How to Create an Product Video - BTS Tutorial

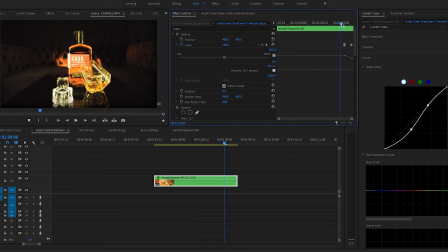And then when I get to the end of the shot, right, where it's gonna stop and it's zoomed out I continued the zoom digitally by just pushing the entire picture away and
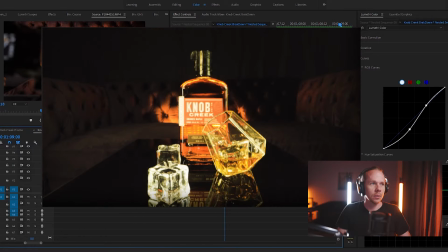That's what it ends up looking like So it's kind of a hard hard pull out there
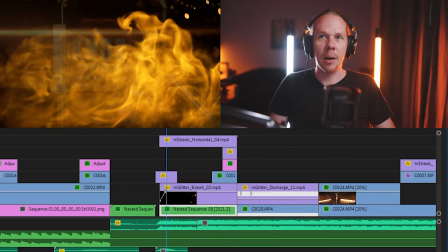So there and when you add you add the fire on top you add the anamorphic flare Boom,
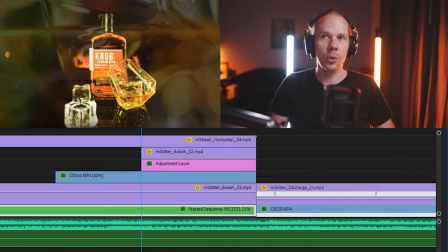and then I'd fade right into another shot behind it
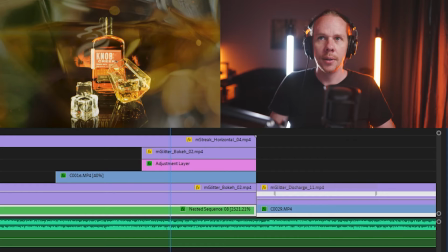Which is the whiskey glass? glass Which is the whiskey glass?
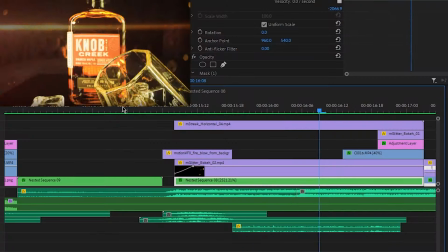So there's pull out?
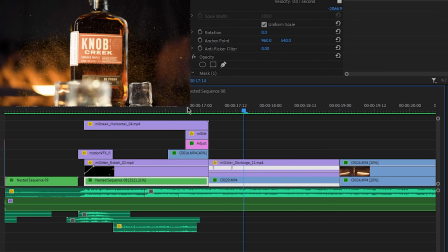Boom and right into the next shot Which this one's quick so I start in quick on the next one and then slow it down with the speed ramp
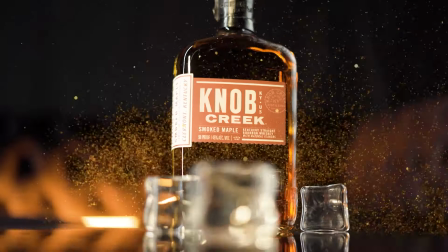So I initially I wanted to have this this shot to me had like a weightless
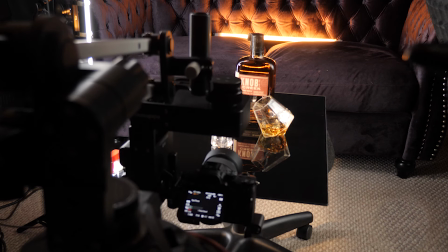feeling to it right especially since it's it's it's slowly the shot is moving up and then you have uh this
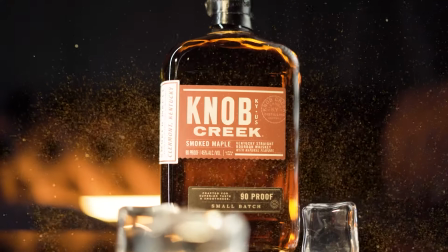glitter also that is has this weightless like moving where this this edit was
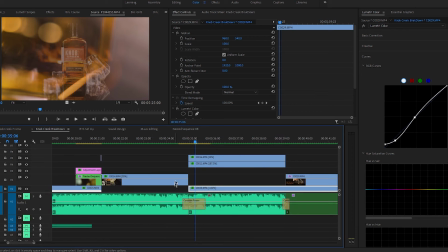longer here so right here where this cut was this was originally longer and i wanted another weightless shot in there and i thought i thought the edit you know
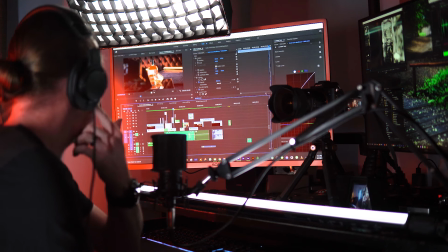was not done i mean i guess it wasn't but you know I may have never put this out whatsoever so and by just you know because setting up just takes so long by just cutting it and putting together putting it out moving on I think it was the right thing to do so
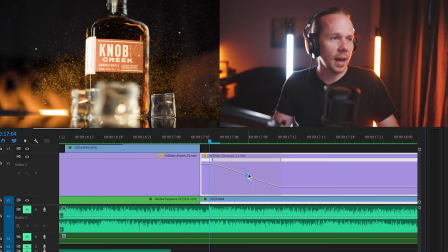it's just a simple speed ramp here you know I haven't even really changed it a whole lot to smooth it out just a little bit
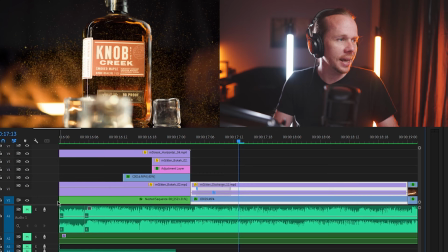but I speed ramped the shot and the glitter also so
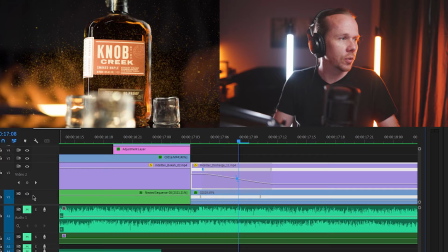both of them so if we get rid of this shot then we just have the glitter
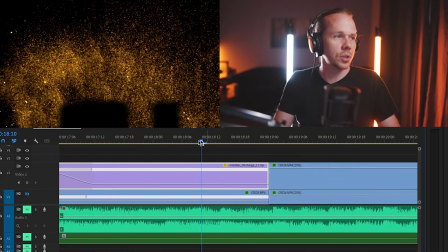which you can also see a little trick here which the glitter
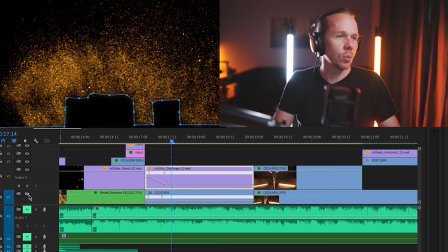has a mask so that when I put this back in there the glitter is
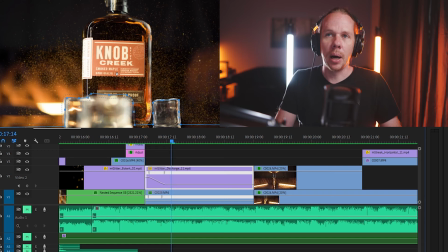now between the bottle and behind the bottle but it is not in front of these ice cubes now it's a small it's
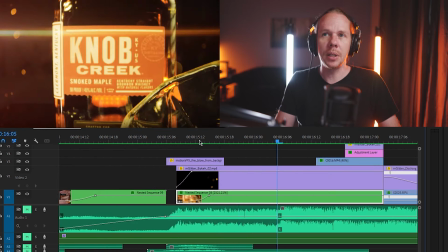a small thing and now when you look at it again you may see it but I think it's something that kind of fits in subconsciously that it just I feel like
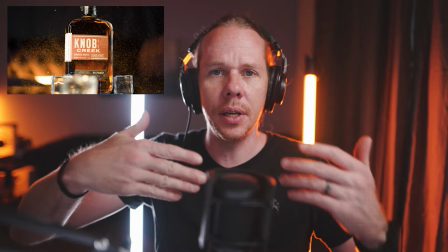it gives it some more depth so you could have a layer of this that is in front of maybe you want to do a later in front of the ice cubes
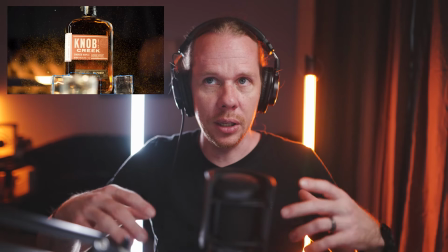and then you do another layer it's a little lighter in front of the knob creep bottle and then you do Another layer
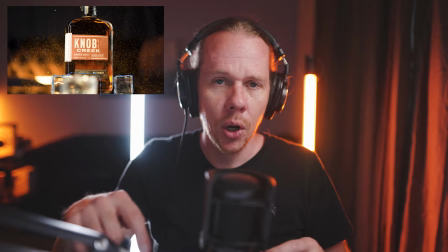that's behind that and you can even take some blur and add some blur on The background layer the one that's in the furthest you could even add
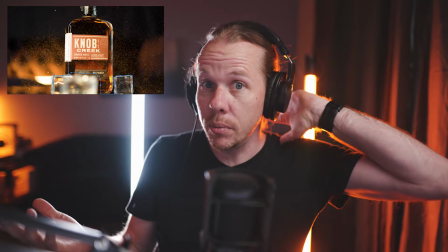Some more blur on the one that's closest also because the ice cubes are they're out of focus So adding these little details really in knowing all the tools in your toolkit so that you can use them It's a there's a critical step Really simple shot.
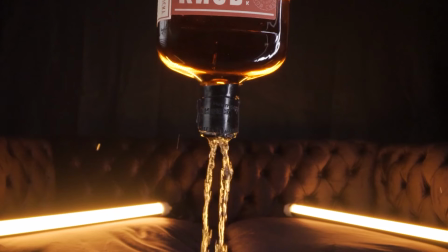I used a C stand here It is kind of bouncing a little bit the balls kind of move it a little more than I wanted I
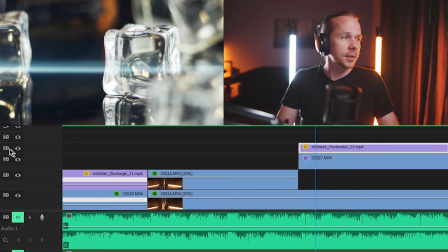Use so I love overlays. This is an overlay right here. We want to get rid of that streak that streak I just think adds so much like really the shot is not that blue Right, but you add that in it.
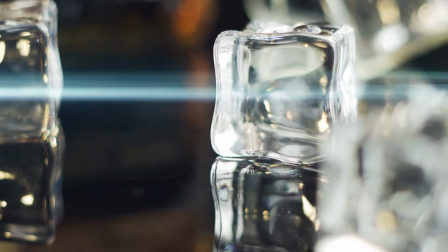It just gives this icy a little more icy feel to it So if I take off the motion effects, that's where the streak should be the entire time.
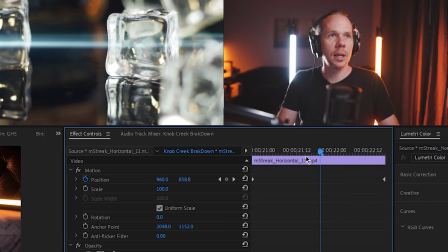It's in the top there. But if I do here, and I just added some motion to it, and I simply...
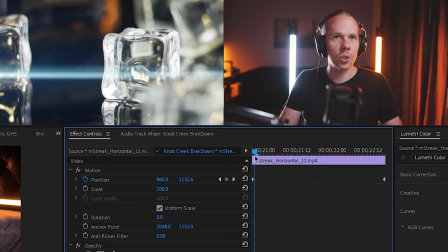There's only two keyframes there. You know, there's a start and there's a finish. So it would move along with it.
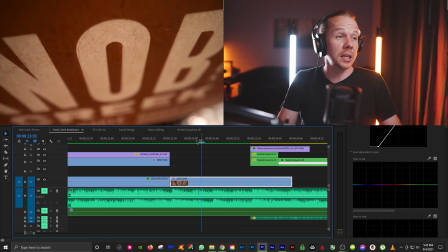So this one I believe was just a handheld shot with the probe lens.
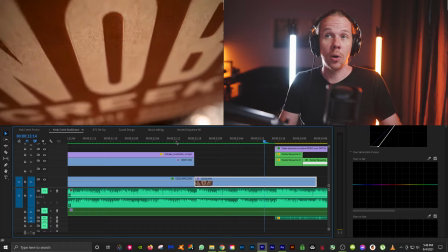so I don't think this was on the slider at all so there you go
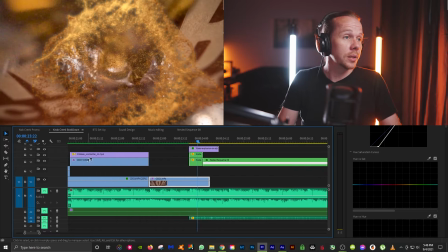and you got this one so let's look let's take a look at this shot here
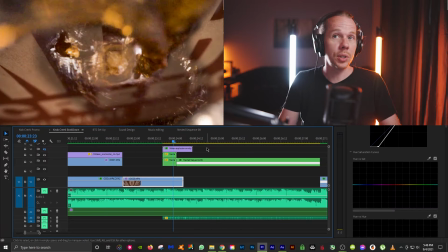first which this was not here and this was originally
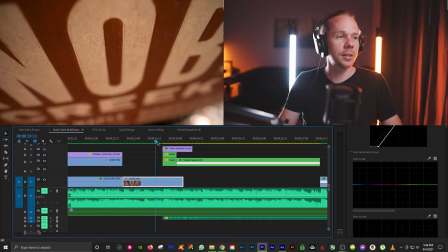this is another one of those shots that I was unsatisfied with and I didn't like
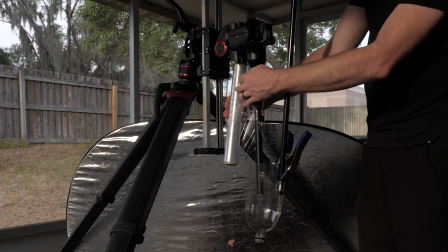so here's actually outside I wrapped it in saran wrap to keep it dry.
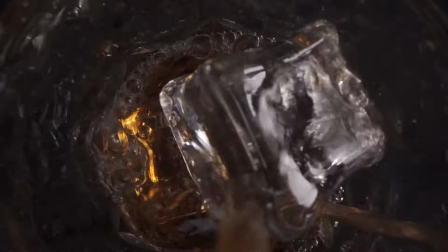This is the unedited shot, now slowed down,
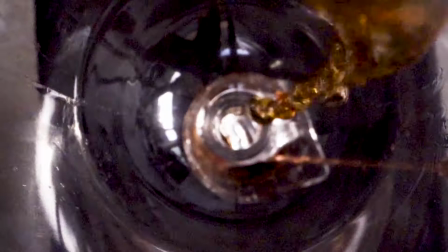added color, and almost pretty much the final shot.
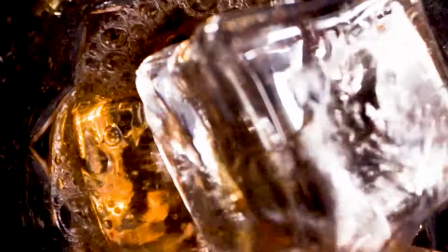There's the actual final shot. So I had drawn a mask around it.
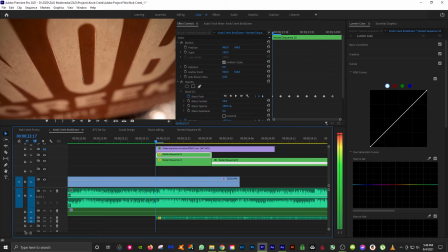So this originally had a mask so I could try to transition between the two and
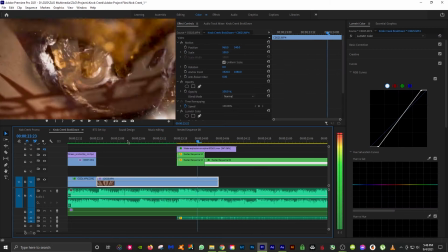it just it never felt right I
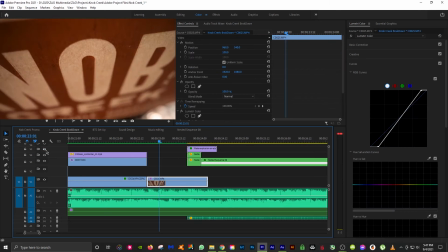mean I thought it looked it looks okay but I found this which
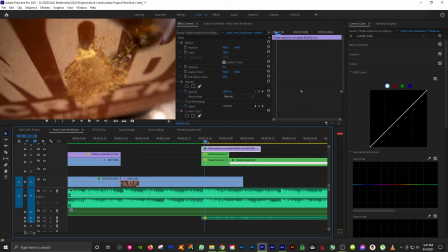was just stock footage and it really made it made it pop so now the original original piece here
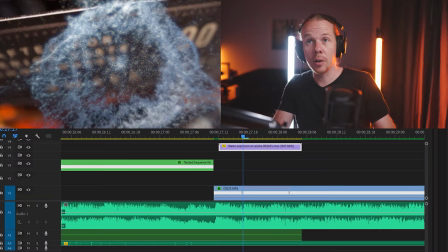though let's get rid of the lumetric color so this is what the first one looked like
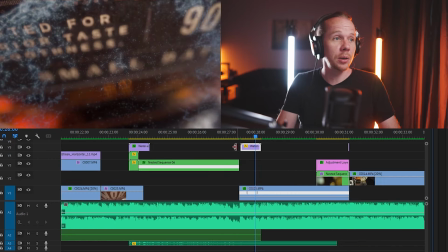it's actually very blue and matter of fact so it was an alpha so I didn't have to change the blend mode it fit right in
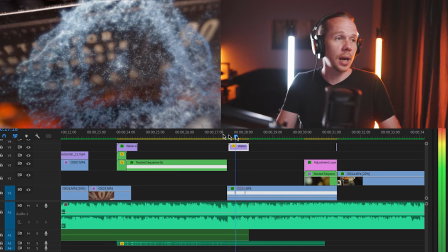see and this would not have worked at all that blue so
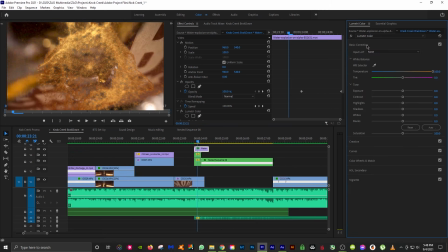and all I did on here was I went all the way with the temperature and then I went down to the color wheels here and I pulled this more of uh you know the shadows and mid-tones to try to match you know the the color of the whiskey which really I used
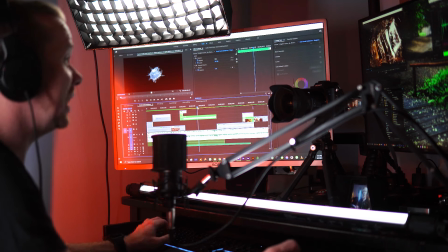I didn't use whiskey here I used tea is you know
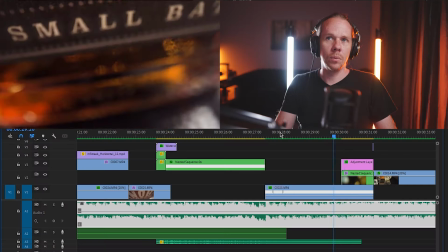whiskey is too expensive so this shot right here which I absolutely love
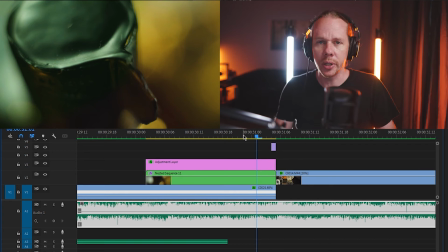I'm not sure if it's obvious what it is you guys can tell me if it's obvious but it's the top of the bottle before I opened it and I just
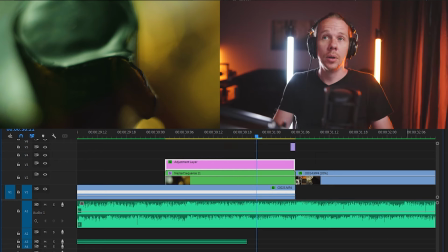I really love the way this came out with the green and the yellow on the top of the bottle and this is just a handheld shot I
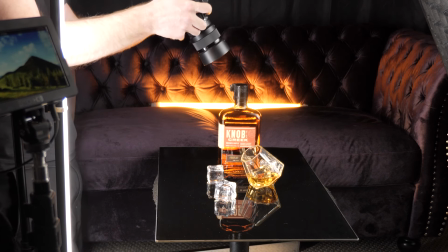have a couple of those extension tubes I believe on the 50 millimeter so they turns turns any lens into a macro lens and then here
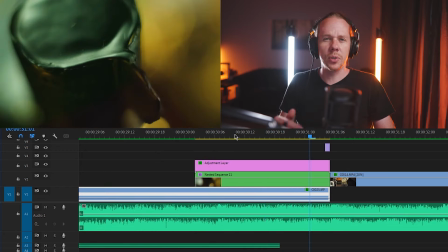so I think it feels also this little transition here it feels like this big flash that happens but it's not it's just one one little simple line you know when you're editing and you're doing things a lot of times really simple Movements and really simple things add a lot. You don't have to move crazy Sometimes tiny tiny movements when you move just a little bit in one and then in the next one You finish that movement and two different clips. I mean it's it's awesome See that's with the 50 mil and this this 50 mil I still have not bought
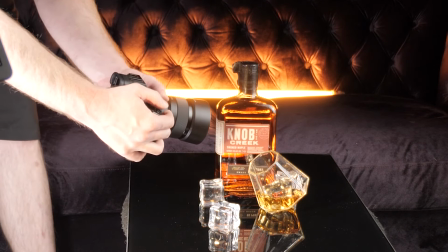like an expensive 50 mil This is still the nifty 50 and I think it's 200 bucks Use it all the time. So I hope that was helpful guys and gals
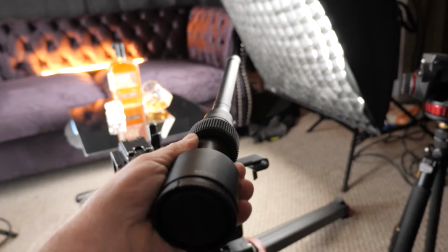So here's just a few shots some more BTS pulling out the probe lens Originally, I had this light under it.
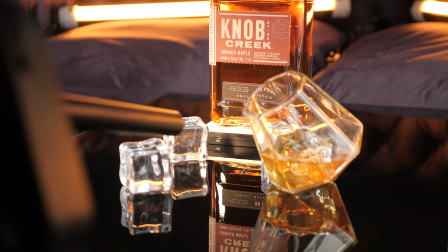I turned out not to use that shot because I didn't like that little LED in there
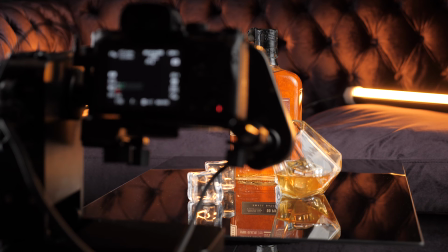This is actually with a piece of tracing paper on the back made it glow really nice
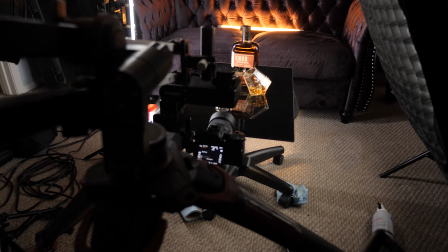And then the this is one of the final shots where I dipped down below the glass and just put it played it in reverse Same shot is the opening one again
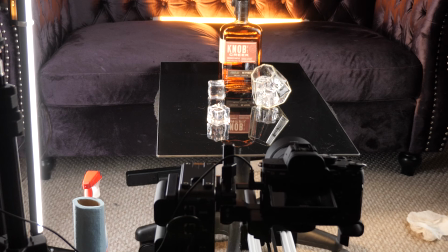Setting up the the LED again this this little LED was pivotal And there's another one you can see like the hair on there.